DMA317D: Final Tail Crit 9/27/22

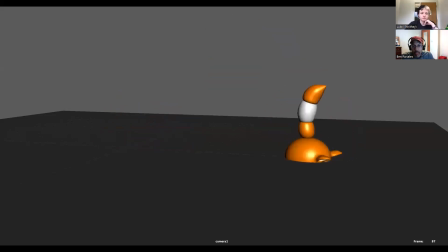44:26 think the tail movement is pretty nice yeah there's really nice overlapping action throughout the the tail especially with the jump the tail really follows the arc of the path really nicely and then impact
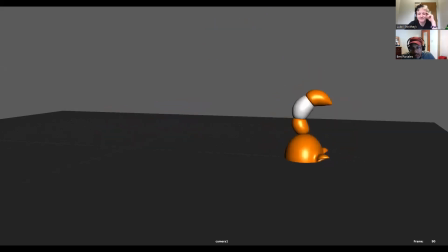44:42 and then the tail follows after and then it just yeah everything the tail and I think in every single position the tail is uh is overlapping which is really nice it might get ahead because it's wagging really fast before it jumps but that's that makes sense right there good
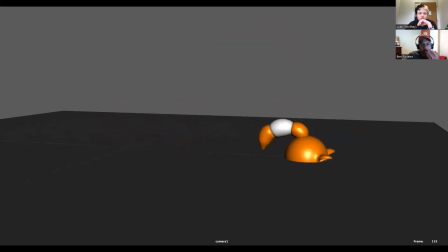45:06 so what are some areas of improvement looks like luke has a thought i'm trying to look if at the front the tip of the tail does it go
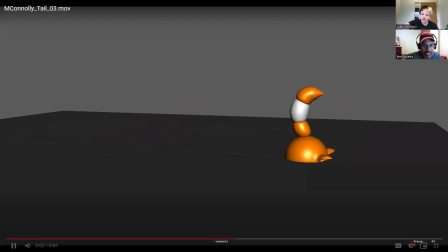45:21 into the ground or does it just go like on that second and that first swing forward right here or does it just go behind the fox's ears from this camera angle you're talking about right here so i think it just goes behind the ears okay that's what i was trying to look at like this turn like seeing I was like does it go into the ground or not I can tell
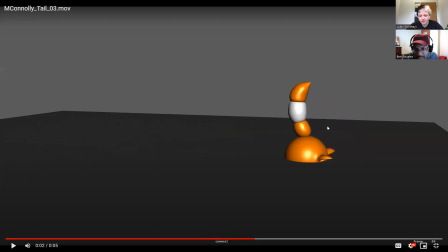45:38 yeah I was going to say that and I guess this is a positive thing more than a critique on this second shake I really like the weight of the tail like it goes forward but like hesitates a little bit so right after the first jump I don't really know if we all need
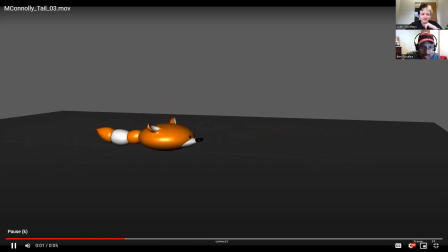45:52 to go back and see I just wanted to compliment you on that that was really nice thank you very much yeah if we just slow And this isn't necessarily perfectly accurate to what our video reference was doing,
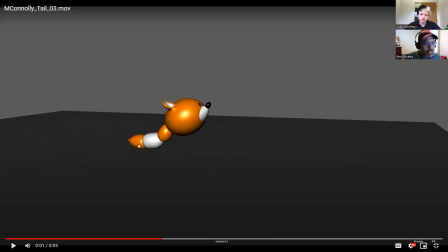46:07 but this is really nice overlapping action. It doesn't have to necessarily be perfectly accurate. The video reference that I recommend you guys always start with, it's a start-off point. It's a place to structure your animation. um but
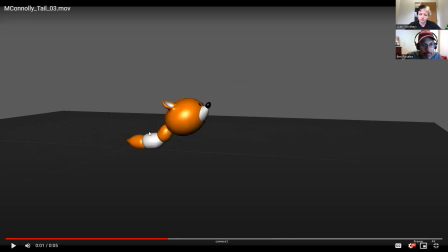46:26 you know this isn't necessarily how a fox jumps because it moves the the uh the base of the tail um doesn't trail like this but this works so that that's perfectly fine in fact i like this better than what an actual fox would do
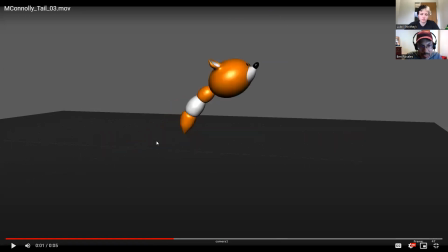46:41 because we're really looking for nice overlapping action and that just it clearly is just following the trail the path of the the um the body the The one area that I think might need a little bit of area, and this is a simple fix, but right here, the squash and stretch,
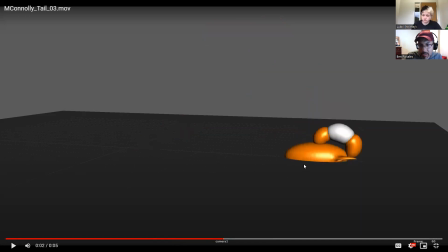47:00 it seems like maybe it's held too long, or it seems like it's stretching the, I'm not sure what it is. i think i would have that happen just over one or two frames and right now it's happening
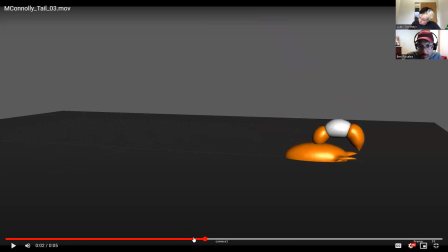47:19 over one two three four five six seven eight nine ten eleven twelve thirteen fourteen fifteen sixteen so about fifteen frames and you just want to the idea of squash and stretch is it's just a kind
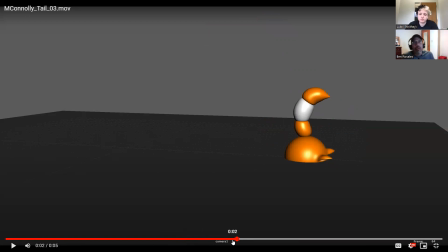47:35 of a well i wouldn't say this always is the case but in these kind of situations it's it seems like it's a tool to use to communicate an impact, a hard impact, and that you want to get back out of that quickly.
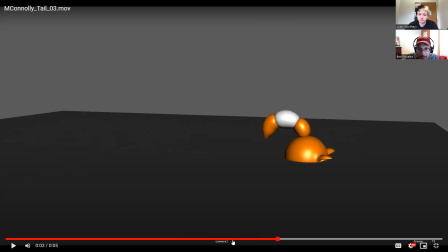And he's kind of, it looks like he, in these frames, he's, he's kind of digging around or something, which is okay.